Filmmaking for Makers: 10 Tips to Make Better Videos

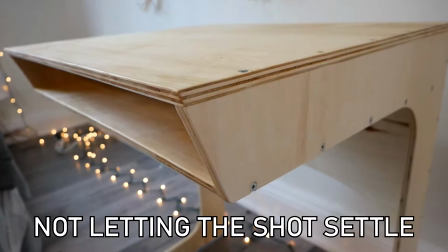4:08 Again, this is all about giving the viewer a natural, comfortable experience. And, as humans, we naturally pause our eyes at the beginning and the end of a pan.
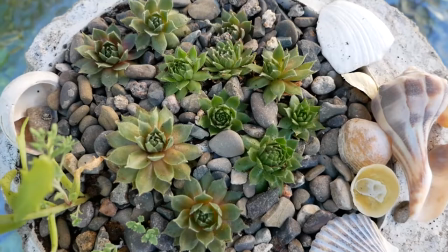4:19 In the context of maker videos, this is probably most relevant for beauty shots.
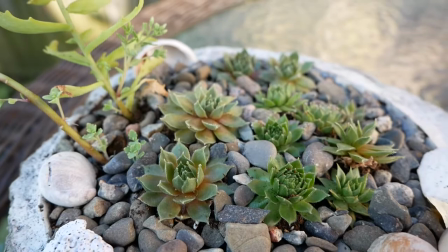4:23 If you're filming a slow, sexy flyover of that table that you just built, try to pause for a few seconds at the beginning and the end of the shot. You'll thank yourself for it in the edit. Okay, so I realized something while I was editing this part of the video. I was looking for b-roll trying to find examples where I fully let the shot settle and it was really hard to find examples of that even in my more recent videos. And I think that's because this tip is more relevant for my filming than it is for the final edit.
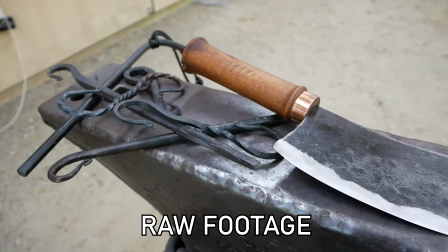4:55 Letting the shot settle at the beginning and the end of a pan just makes it easier to stitch clips together in the edit.
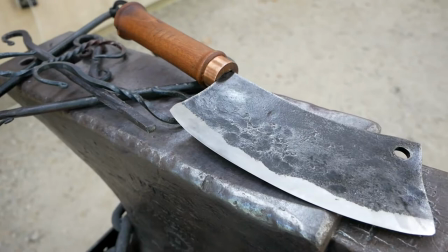5:01 But I think when it comes down to it, I'm still a member of that YouTube school of filmmaking with a lot of quick cuts.
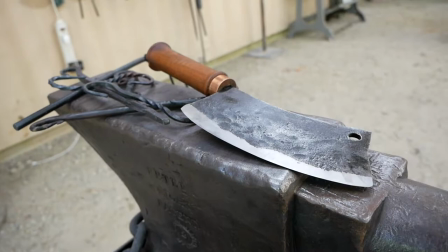5:07 When you take the time to let the shots settle, you get the added benefit of some static beauty shots which can have a really cool effect,
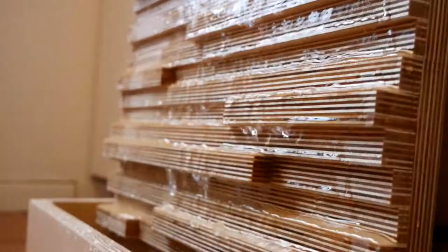5:15 especially when there is a moving element to your subject.
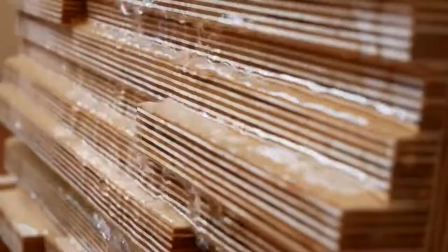5:18 With my plywood fountain, for example, static shots of water spilling over the plywood looked super cool.
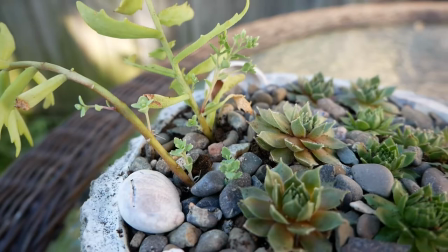5:24 And with the succulent planter, those static shots of the plants subtly waving in the wind looked really nice.
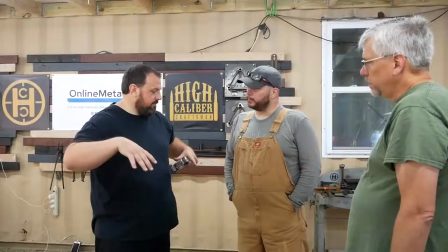5:31 Tip number six, zoom in. This might sound obvious, but it's something that I didn't take advantage of for many of my YouTube videos.
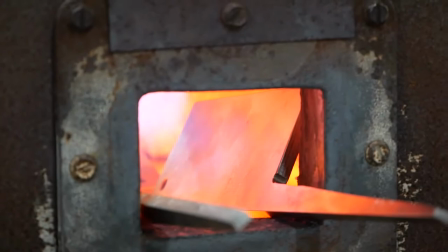5:39 You might only zoom in when you need to crop in a shot, but zooming can also add a really nice artistic quality to your videos.
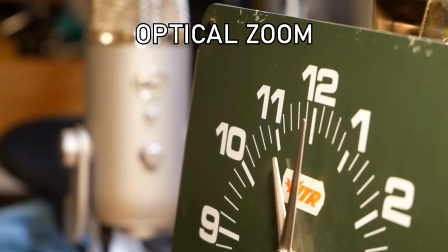5:46 When you zoom, you're increasing the focal length of the lens, which gives you a shallower depth of field and that beautiful out-of-focus background.
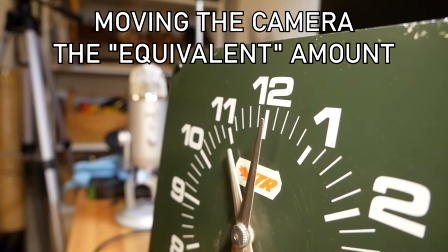5:55 If you simply move the camera closer to your subject, your shot will have a wider depth of field than if you zoom in the equivalent amount. Play with your camera and try shooting a scene with a few different focal lengths to see how it looks.
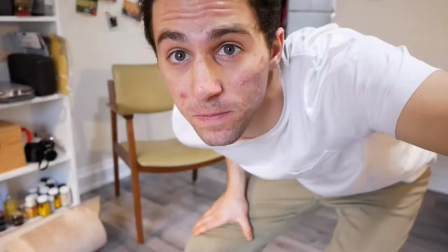6:08 Tip number seven, use manual focus. You've carefully set up a shot to capture the action perfectly, you hit record,
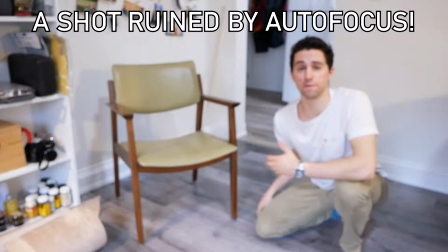6:16 you start working, and then bam, your camera decides to focus on some random thing in the background.
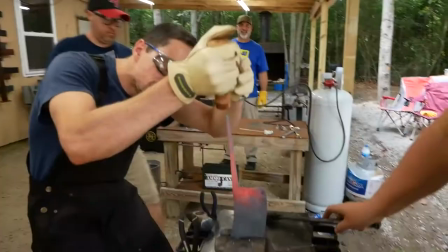6:22 Don't leave it up to chance, just use manual focus mode. Don't get me wrong, auto focus is handy and it has its place.
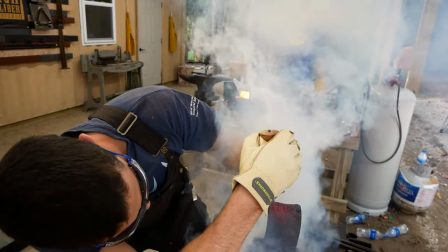6:30 It's great when you're filming wide shots that have a lot of movement and commotion, and in shots where the subject is frequently moving towards and away from the camera.
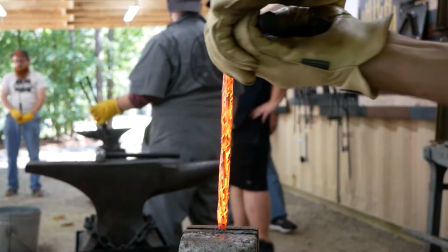6:38 But when you're filming a mostly static subject from a tripod, in other words the grand majority of Maker videos, there's always the chance that autofocus will ruin your shot.
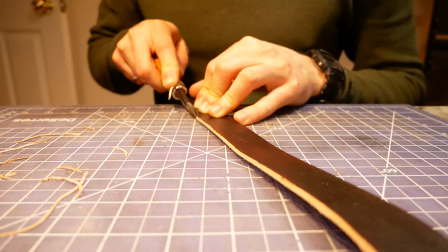6:47 Manual focus has the added benefit of letting you get artsy with your shots. Shooting a subject at a sharp angle with a really shallow depth of field is one of my favorite effects especially when there's a tool moving in and out of focus. Tip number eight, lighting angles and lighting colors. Always be conscious of where your light is coming from and what color it is. For many of my videos I made the mistake of having my two main light sources be vastly different
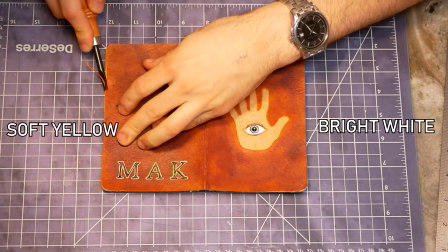7:15 color temperatures and you can see these weird color casts when I use both of them at the same time. If you're getting multiple lights make sure they're the same color temperature.
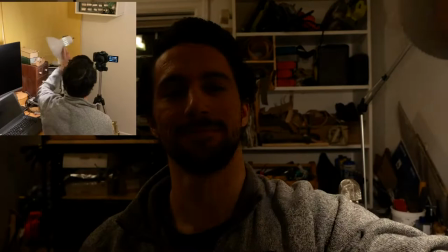7:25 If you've never used external lights, your instinct may be to put the light right behind the camera and point it directly at your subject.
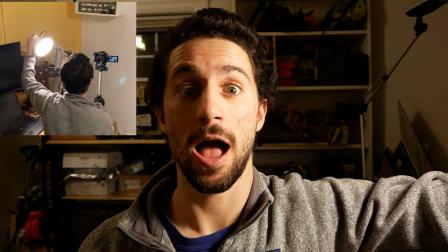7:32 But this produces a very harsh effect that flattens out everything in frame and isn't the best choice for most videos. Try bringing the light to the side of the shot for a more dramatic three-dimensional look. And don't listen to the photography nerds.
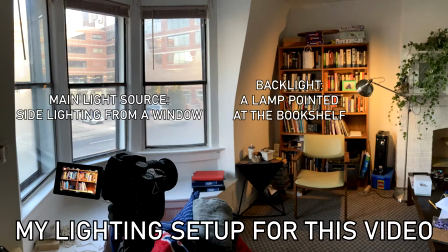7:46 You don't necessarily need an expensive three-point lighting setup to to have videos that look good.
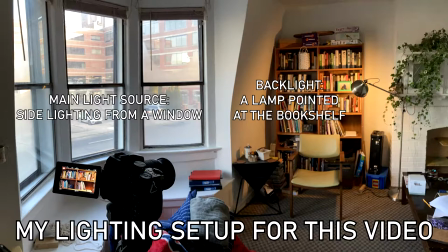7:52 Work with what you have, try to stick with one color temperature, watch out for flicker, and experiment. But if you really don't have good lighting, shoot outside whenever you can. It's fun, the sawdust just blows away, and it's hard to beat natural light, as long as you keep a few things in mind.
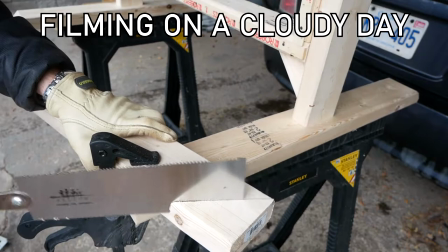8:10 It may be counterintuitive, but overcast weather usually provides much better lighting for photography than a beautiful sunny day.